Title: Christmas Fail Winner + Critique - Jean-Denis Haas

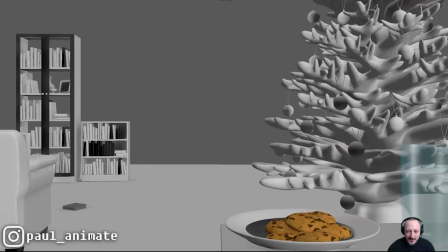8:41 I like adding little things. It's just that. Never mind. Let me just go back.
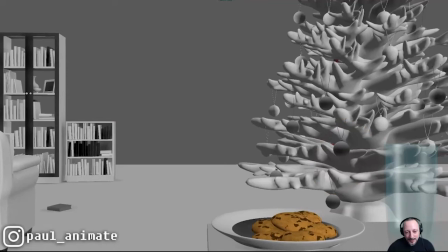8:46 So as the character exits here, wouldn't it be cool if we would reveal the character somewhere else?
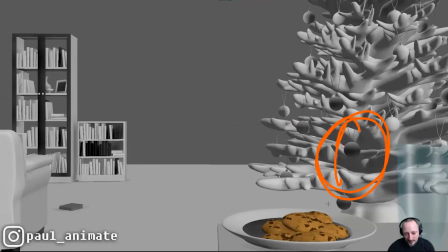8:54 And I know he's a bit further behind than where he landed. We go back.
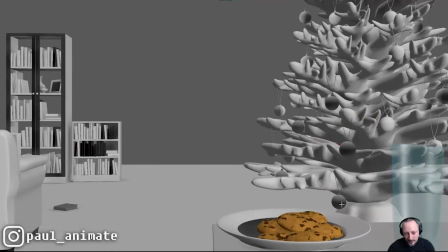9:00 Yeah, right. So we're down here. And then as he comes out, let me see.
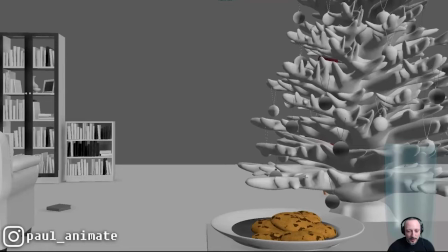9:05 Yeah, so we were down here, comes out here. But it's something where,
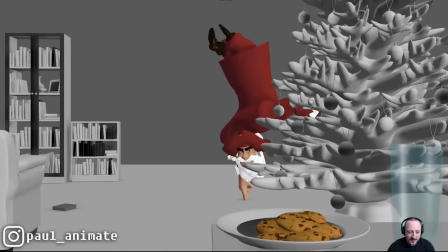9:11 not that you want him to come out of, you know, in front of the tree, but you could really fast.
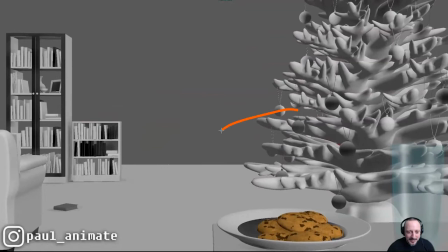9:20 And what would that do is that we go out here and we almost expecting the character to come up from behind that tree, but suddenly comes in from in front of the tree, between the table and the tree,
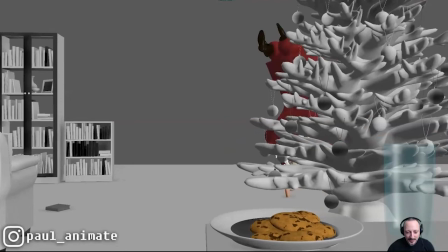9:32 and much faster. But what would happen technically is that you would see the face here. This is the table there, rather. Yeah.
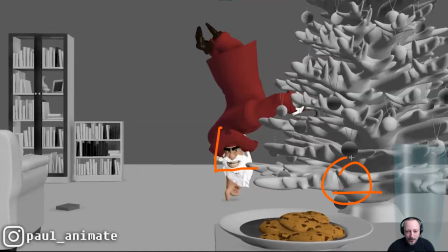9:40 So you would only see, you know, maybe from here up, which would be funny to just play on the expression.
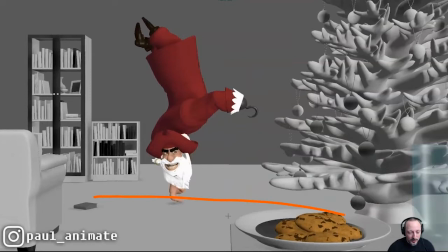9:48 And once he gets to here, and he would have to kind of travel this way, so it's not straight but more like straight up left.
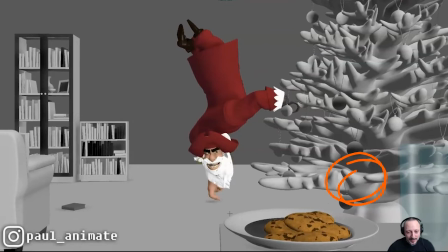9:55 First we have the face intro with the funny expression, so maybe you would be widening those eyes and making a bit more crazed.
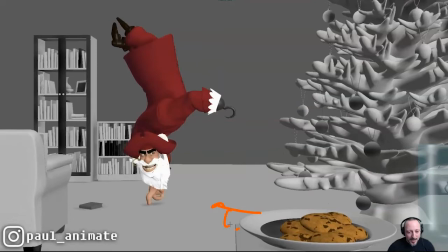10:02 And then you have an extra funny moment of, once the character gets beyond that table, it would reveal the fingers,
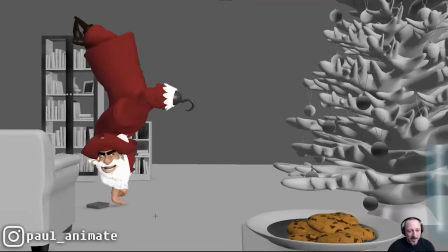10:10 and that could be your extra gag.
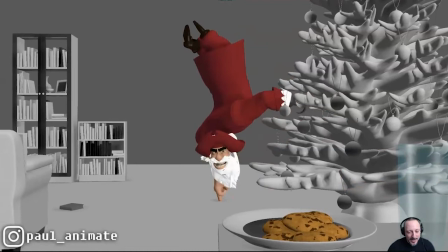10:12 And maybe that could be funny too, because we would focus on the face, and then we had enough of the face,
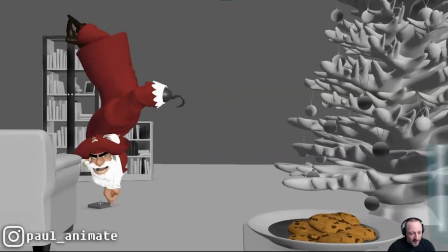10:19 reveal the fingers, and the eye is on the fingers and laughing, and because we're still on the fingers,
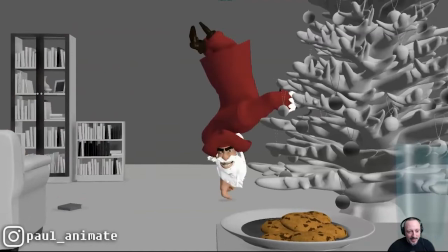10:25 we will see this really happening. Was that something I kind of missed?
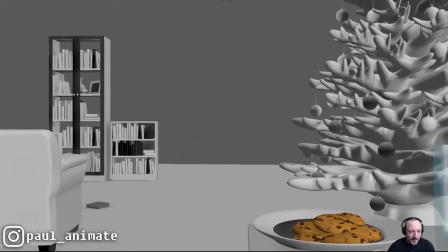10:30 I watched this. That's funny.
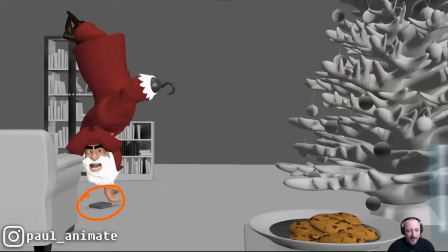10:34 And then, to be honest, I even though it's very clear in terms of still and everything, it was just the moment of, oh, that's funny.
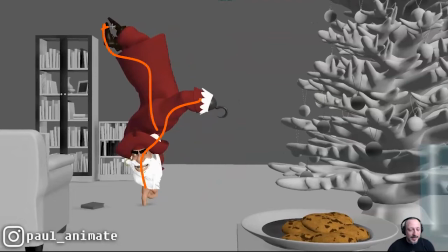10:42 I love this. I love this. Then I started looking at everything else. It made me laugh.
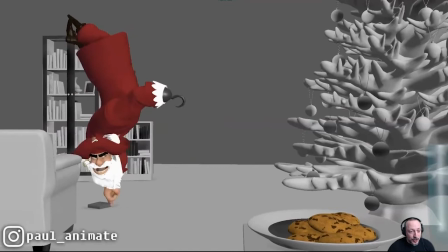10:46 And then it felt more like this is a moment of the character doing this and then jumping off fingers,
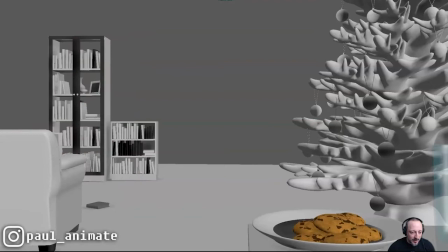10:52 but doing a let's hide behind the chair, and less of a, oh, I tripped over the book. It's very subjective. I'm sure a lot of people did miss that at all.
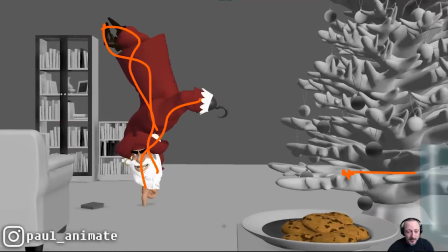11:02 But maybe by having a character come out here, which again would be more unexpected, and then having a face and then finger reveal, it could be a 1-2 punch with then the focus lingering on that moment.
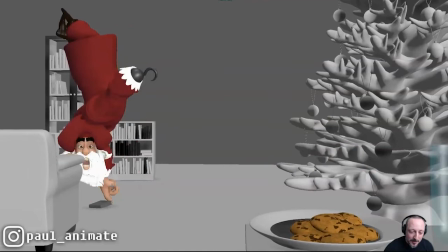11:14 Could be something.
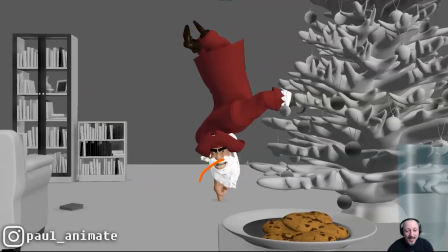11:15 Now, that being said, I'm also massively biased for a reason I'm going to bring into the frame here, because I love that idea.
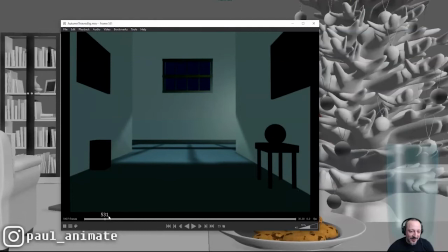11:23 It cracks me up. Why? Because I did something very similar a long time ago. A very long time ago.
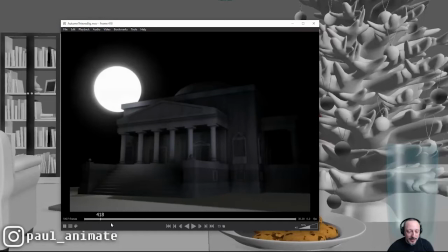11:29 I'm so old. With a short that I did a long time ago. This was probably in
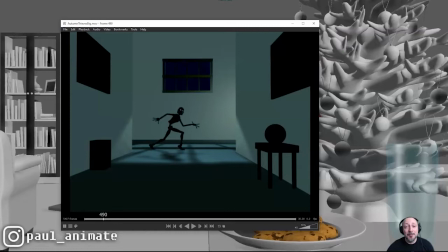11:37 2003. Spring 2003, I believe. So 17 years ago. Holy macro. You probably weren't even born when I did this. Horrible to say. So my character here.
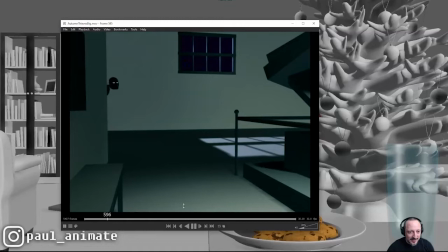11:48 It's very loud here. I'm going to turn that sound a bit lower here. So the character hides behind that wall and then does this. And I think this is probably why I'm giving you that note,
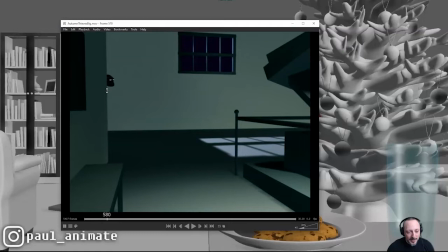12:01 because what I was remembering is that you have that moment of the character coming in and we are looking here.
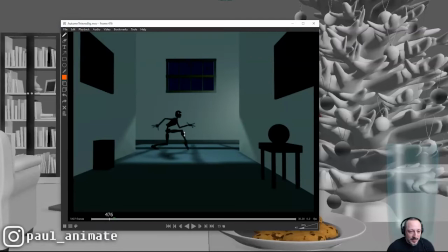12:08 And then as the character disappears, the audience is somewhat resting here because, well, you know, as it was introduced, this is somewhat of the height. If you would be standing, the head would be here.
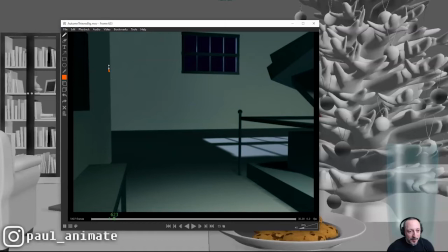12:19 So then we come to this shot where we're expecting this is somewhat the height and you're expecting the character to reappear here. But the fact that the character is down here, that is the added extra surprise. And I think this is why I'm reacting to that as well, because this is your surprise number one.
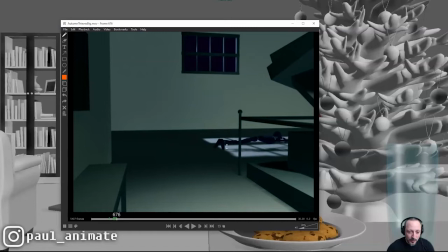12:39 And then the light shadow thingy silhouette reveals the fingers. This is actually even gag number three in a way, if you're going to be super picky here.